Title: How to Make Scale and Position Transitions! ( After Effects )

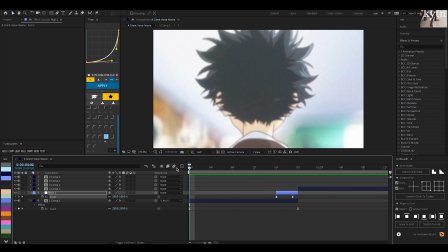[4:04]
You can see it has way more impact on it because the reason why is if this frame is at the end,
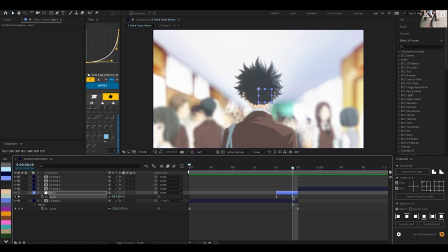[4:12]
you're not seeing what is actually the actual value that is here, because all the keyframes actual values are not where you're at,
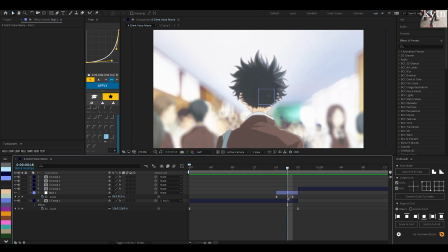[4:21]
it's actually in front of it. So if there was a keyframe here, you're actually looking at the value here.
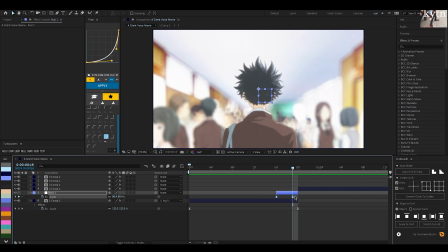[4:26]
So that's why you don't want to line this up with the end, otherwise you won't see the value. As you can already see, it's zoomed in more, and when you have it here, it's actually zoomed out to the full amount that you put it to.
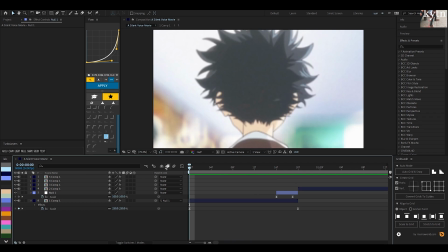[4:36]
So that's how you're going to do it there. So this is just a simple zoom out again.
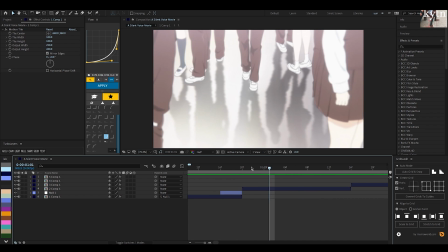[4:41]
Actually, you know what? I'm just going to keep it that way since I already did it. And now for this clip, because you scaled out here, you're going to need to scale out here.
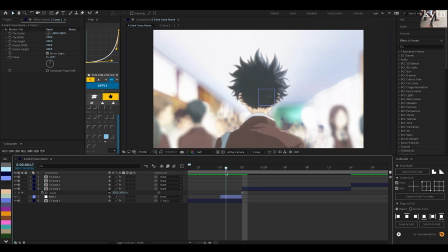[4:49]
A lot of people have that misconception that if I just scale it out here, I need to scale in, and that's actually incorrect.
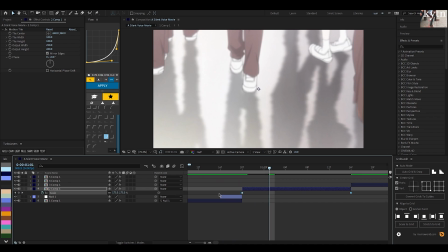[4:55]
If you scale in, it's actually going to look bad because it's going to look like it bounces, and that's not what you're going. Well, you could be going for that, but in most cases it doesn't look very good.
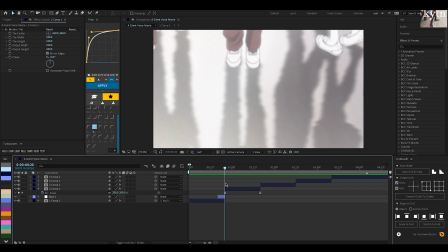[5:05]
So, and of course the reason why you're making this 200 is because you want it to scale out with the clip that's scaling out here.
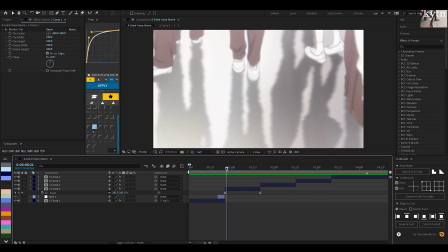[5:13]
So if this is scaling out, you need to make this scale out, and then in order to do that, you must make it pre-scaled in, just like that.
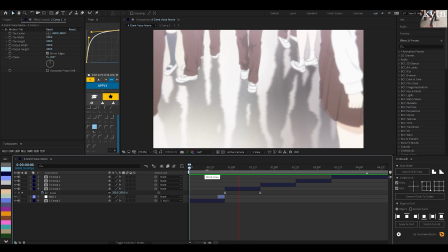[5:22]
And that already looks really nice, and you can see that there is no
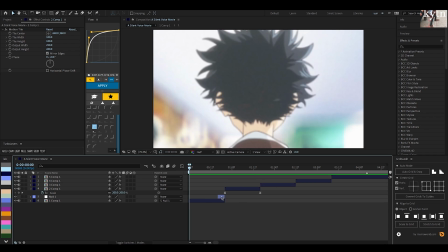[5:27]
stiffness because we're using, right here, we're using overlapping keyframes.
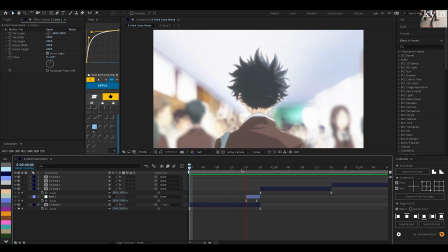[5:32]
That is why my scales never look stiff, because a lot of people will stop their keyframe here,
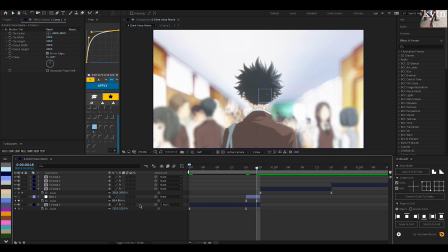[5:38]
that's on here, and then add this zoom out down here on the original clip.
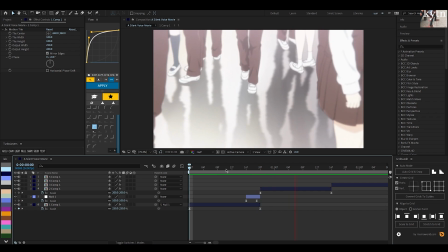[5:43]
But if you're using overlapping scales, it's not going to be stiff because the scales are overlapping each other. So that's why it looks like that. And then for this clip, I'm just going to have it scale in just so that I can show you guys all the methods for how I do my scales.
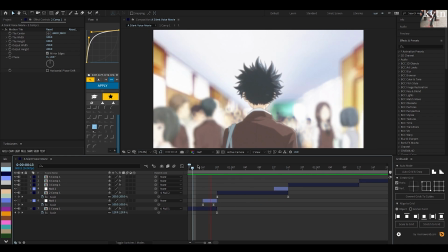[6:04]
I probably wouldn't do a scale in here
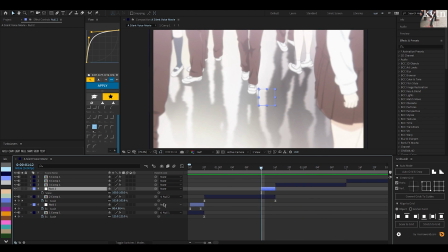[6:08]
specifically, but I'm just, for the purpose of the video, I'm going to show you guys the scale in.
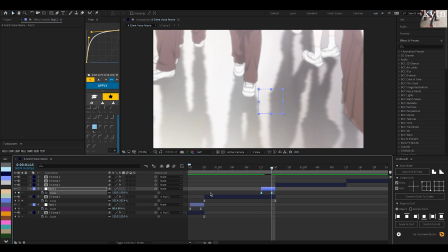[6:15]
So for my scale ins, for this style, I'm going to do 150. Other styles, you can always do it between 150 to 200 for the scale in.
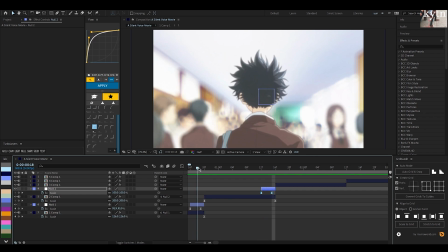[6:23]
Doesn't really matter. The scale out is the only time that it's specific, when you need it to line up with the borders in order to not show motion tile.
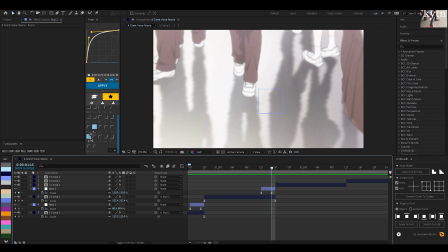[6:31]
But because you're zooming in, it doesn't matter. And then for this, I'm going to use this graph instead.
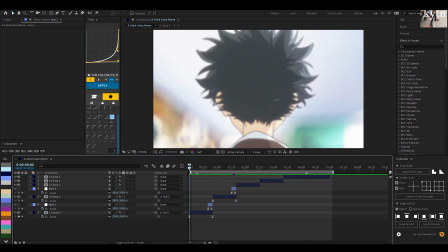[6:39]
Oh, oops. Use this graph instead, and then see what it looks like. Yep, that looks really nice.
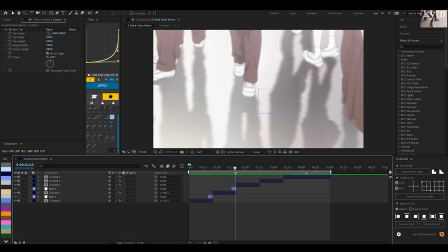[6:48]
And sometimes it is hard to tell if the scale is going to look good without having the next transition on it. So because this is a scale in, we're going to have this clip scale in. Now it's really smart for me to have a scale in on this clip because I know that I'm going to want to position slide it to this side, okay? That's why I'm doing this.
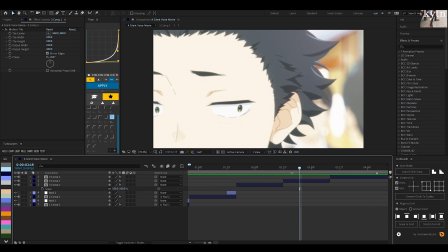[7:06]
If the transition is not already a scale in, you're going to want to pre-scale in this clip so that you have enough to slide with, because you don't want to see any motion tile. Now, because this clip scales in, of course this clip is going to have to scale in as well. So keyframe it at 100 at the beginning, and I always go between 125 and 135. For this clip, I'm going to do 135 just because I want to have an extra room to do the position slide. So, just like this, add my graph. This scale graph is so universal.
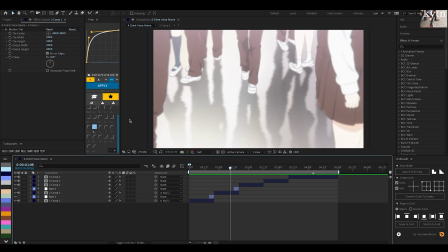[7:36]
I literally used it for the Twixtor tutorial, which is literally on these clips right now.
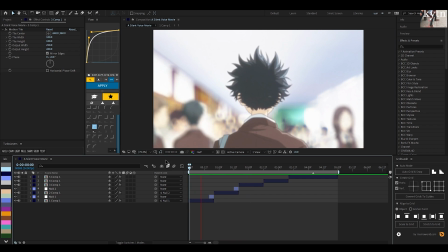[7:41]
So if you didn't see that, you can go check it out. It's on my channel already. But yeah, so that's what it looks like.
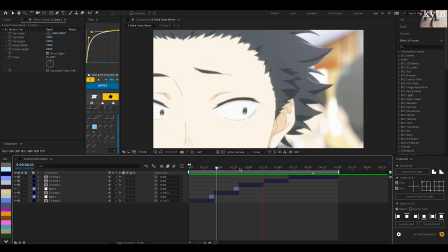[7:48]
And that already looks super clean. It scales in really nice. And because there's so much extra value, that's what's making it look so smooth. The less value you have, the less smooth it's going to be because there's less impact in the beginning. You always have to remember that.
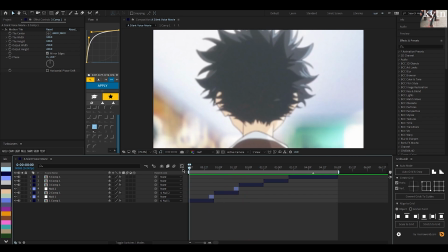[8:02]
That's why for the scale outs, I always do it to 200 because you can have so much extra impact.